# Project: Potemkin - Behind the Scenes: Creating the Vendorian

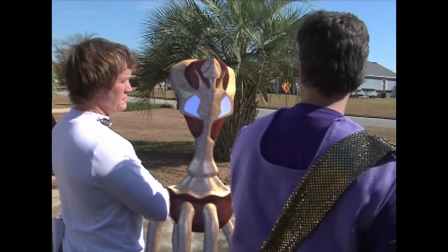(4:09)
Unfortunately, at the resolution this episode's at, it's not too hard.
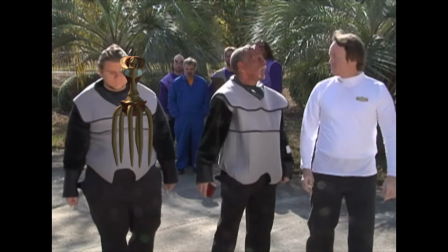(4:13)
It's not like I was doing in high definition, in which case you'd really notice the blemishes and stuff. This is beeping, and it's probably going to show up in the footage because they're doing construction right now. To integrate the Vendorian into the footage, the first and... Shut up! I swear. I will get my phaser, and I will disintegrate them. See this? It's on stun. Now it's on kill. I'm going to go kill these guys. So to integrate the Vendorian into the footage, for the most part it was pretty easy because a lot of the shots were behind the Vendorian over the shoulders. But every so often there was a shot from the front, or more importantly a shot where the Vendorian was behind some other people,
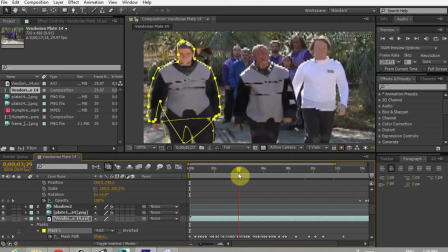(5:08)
and to do that I had to create separate layers and ultimately mask out
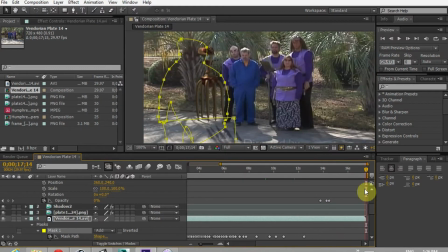(5:14)
the actors that were supposed to be in front of the Vendorian, so that I could put the Vendorian behind the actors.
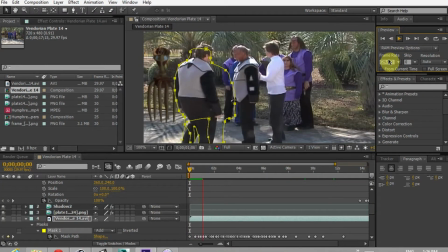(5:20)
And that could be a bit tricky and time consuming, as you have to do that for the most part frame by frame.
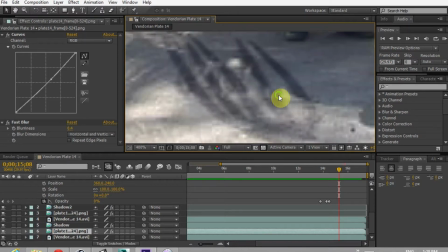(5:24)
To help integrate and sell the effect, the Vendorian occasionally, depending on the shot, needed shadow on the ground,
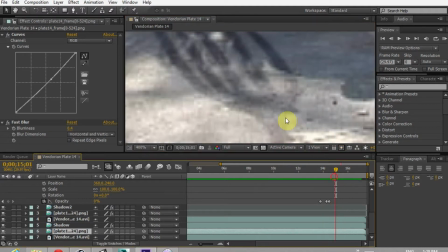(5:33)
or occasionally on an actor themselves. And I could have achieved this using a 3D program and actually casting the shadows onto 3D objects and mapping those out and everything,
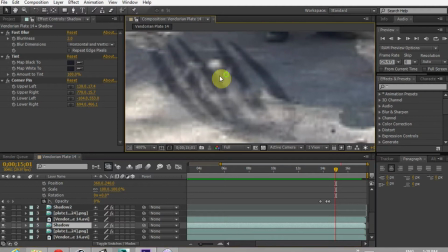(5:44)
but I actually cheated again, and I duplicated whatever layer I used for the main Vendorian
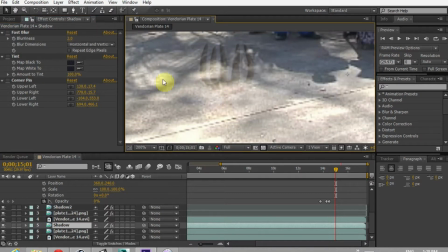(5:51)
and created a shadow out of that by changing its color, making it blurrier,
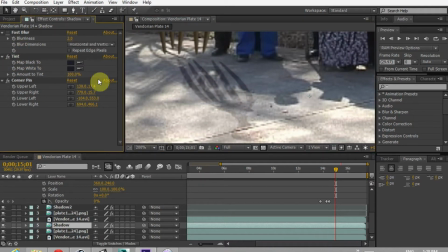(5:58)
more opaque, or more transparent rather, and trying to match the other shadows in the scene. All in all, quite a bit of work went into creating the Vendorian and putting him into 14 shots. For the most part, I think it turned out well.
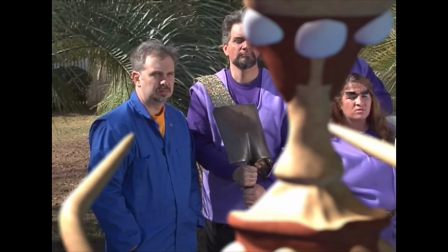(6:12)
The Vendorian was occasionally used to obstruct other elements in the scene that didn't turn out quite so well.
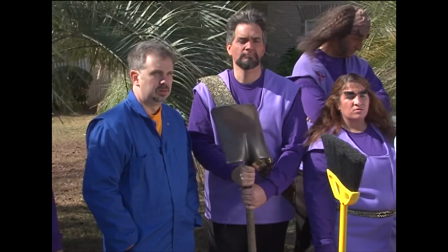(6:21)
Sometimes there's some odd motions for the Vendorian because the Vendorian is blocking out certain things, and so yeah. But for the most part, I think it worked, and there's definitely some lessons learned for this. I know there's going to be an upcoming episode that has some more creature effects or something along those lines that involve me integrating CG footage with live action stuff, so I look forward to working with that, and maybe I'll give you guys another glimpse on that sort of thing when that comes around. So yeah, that's it for me for this video. Everyone just remember to check out all of Potemkin's vignettes and episodes, and stay tuned for more stuff because they release things very, very frequently. Alright, see ya.
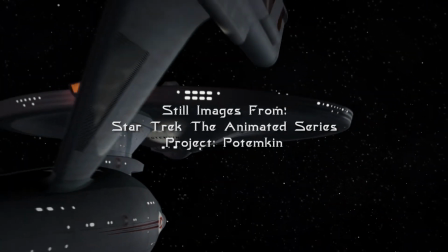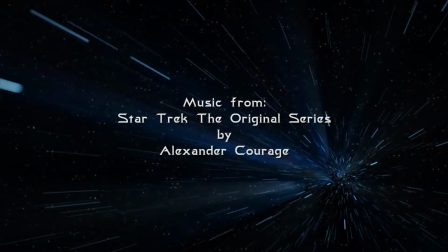(7:13) What the hell's the matter with him?